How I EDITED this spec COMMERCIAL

Welcome everybody to my first real YouTube video. What you just saw was my attempt to create a realistic looking car commercial for my portfolio. I hope that I eventually get good enough to be paid for this kind of stuff, but in the meantime I thought I'd take you guys along with me and break down my editing for this commercial.
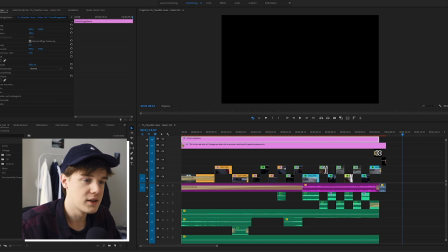2:32 Now we are here in Premiere Pro 2020 and this is the beautiful timeline of my video. We have our footage right here, the music down below, then the sound effects, and my LUT and the text up top. Just to clarify, I shot this footage all by myself, just with the help of a few friends, and this is definitely not sponsored in any kind of way.
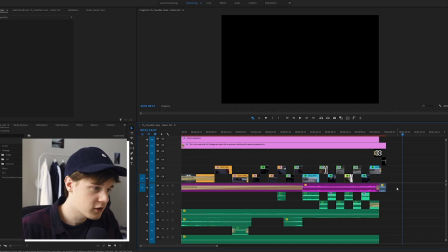2:58 Back to the breakdown. So first up, I just started by choosing the music. And I wanted to go with something that was a little bit out of the ordinary, so I went to Epidemic Sounds and searched for violin music. And this is the track that I got.
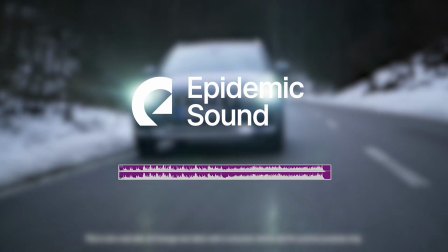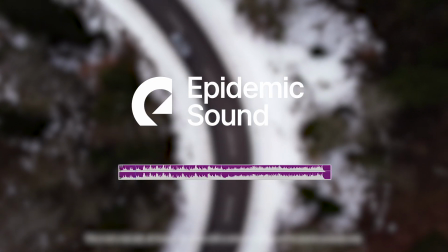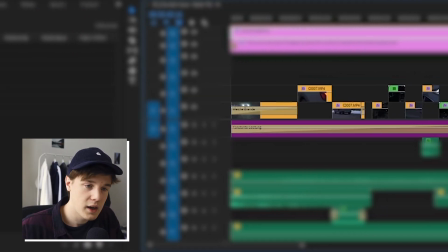3:23 I cut it down to the point where I thought it worked best and then proceeded on to adding the footage in rhythm to the music. I shot most of this footage on my gimbal in 1080p and 120 frames per second, but it still was a little bit shaky.
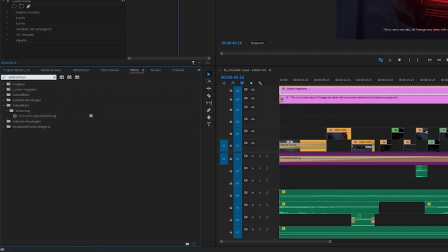3:37 So I used this incredible tool called warp stabilization, or Verkrümmungsstabilisierung in German, which helped a lot.
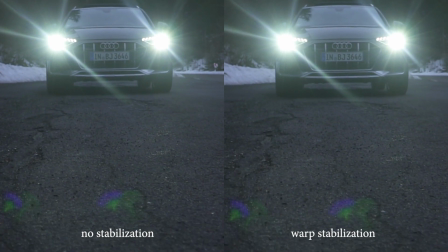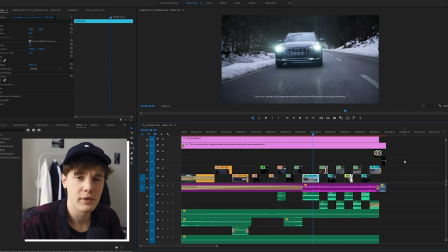3:53 But my tip here is to use it on clips that are already pretty stable, or else it starts getting wobbly and it just looks kind of weird and it doesn't really make sense. So I only use it on my 120 FPS clips and not on the 24 FPS clips.
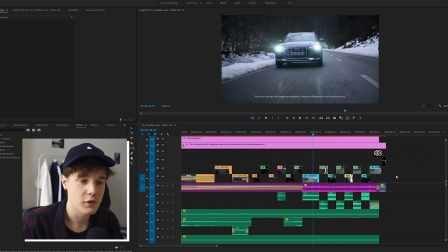4:09 I placed the clips in an order so that I could go gradually from
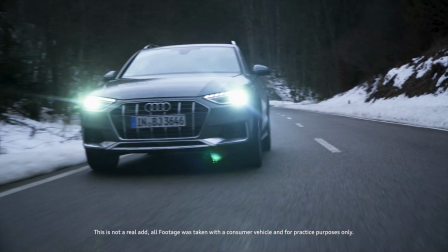4:14 interior shots or still shots to the driving shots, which turned out pretty good, I think. And in that way, the really cool shots, the good ones, come at the end, and this is always a very good thing.
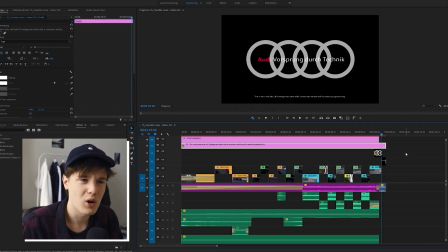4:26 At the end, I placed the official logo for Audi, which gave me a more realistic feel, I guess, as if it would be an actual commercial. Now, sound effects. No commercial is ever a good commercial without sound effects, so I tried to make them as good as possible.
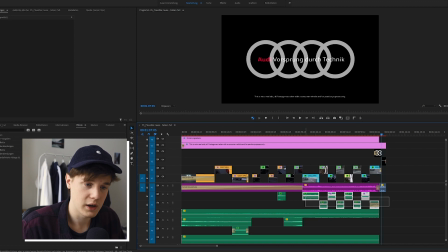4:45 I placed the sound of a driving car right below the actual driving shots and increased or decreased the volume depending on how far the car was from the camera to get a sense of depth. And this made it a lot more dynamic, I think.
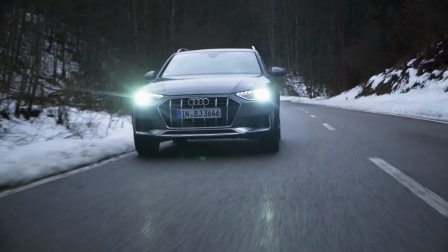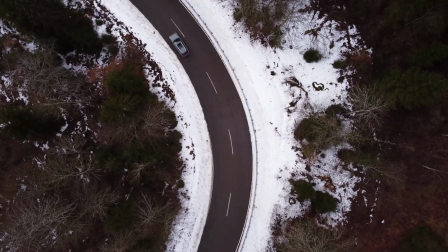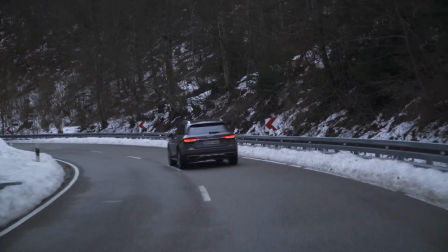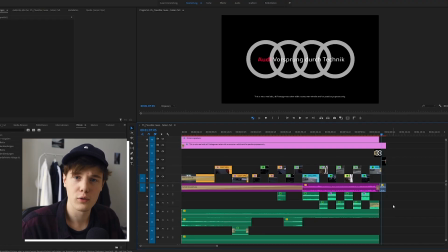5:16 I also needed some background noise to make it feel like it was actually outdoors.
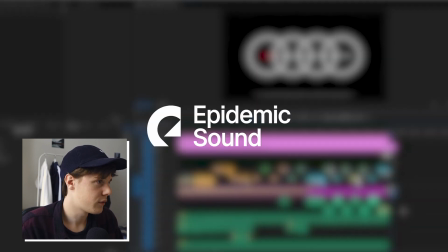5:21 So I once again took some sound effects from Epidemic Sounds of a forest and some birds and just laid them beneath everything.
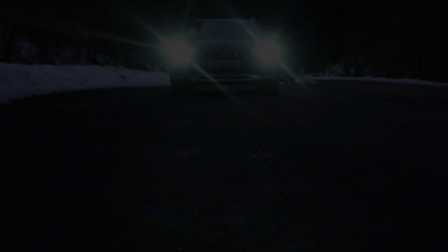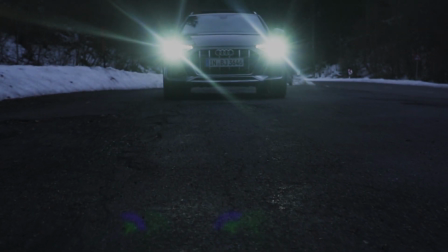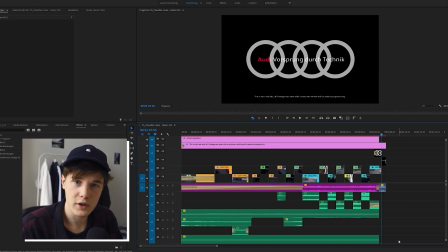5:41 And to make the beginning more interesting, I added a sound of a thunder. It doesn't really make sense because there was no thunder anywhere in the actual video,
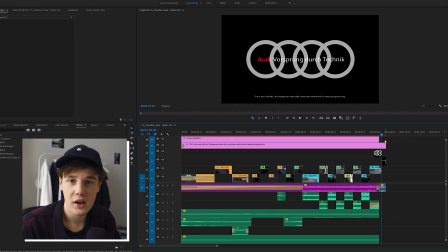5:56 but it sounded kind of cool and I just kept it in there. And in the end, I just simply added my color grade and that's pretty much it.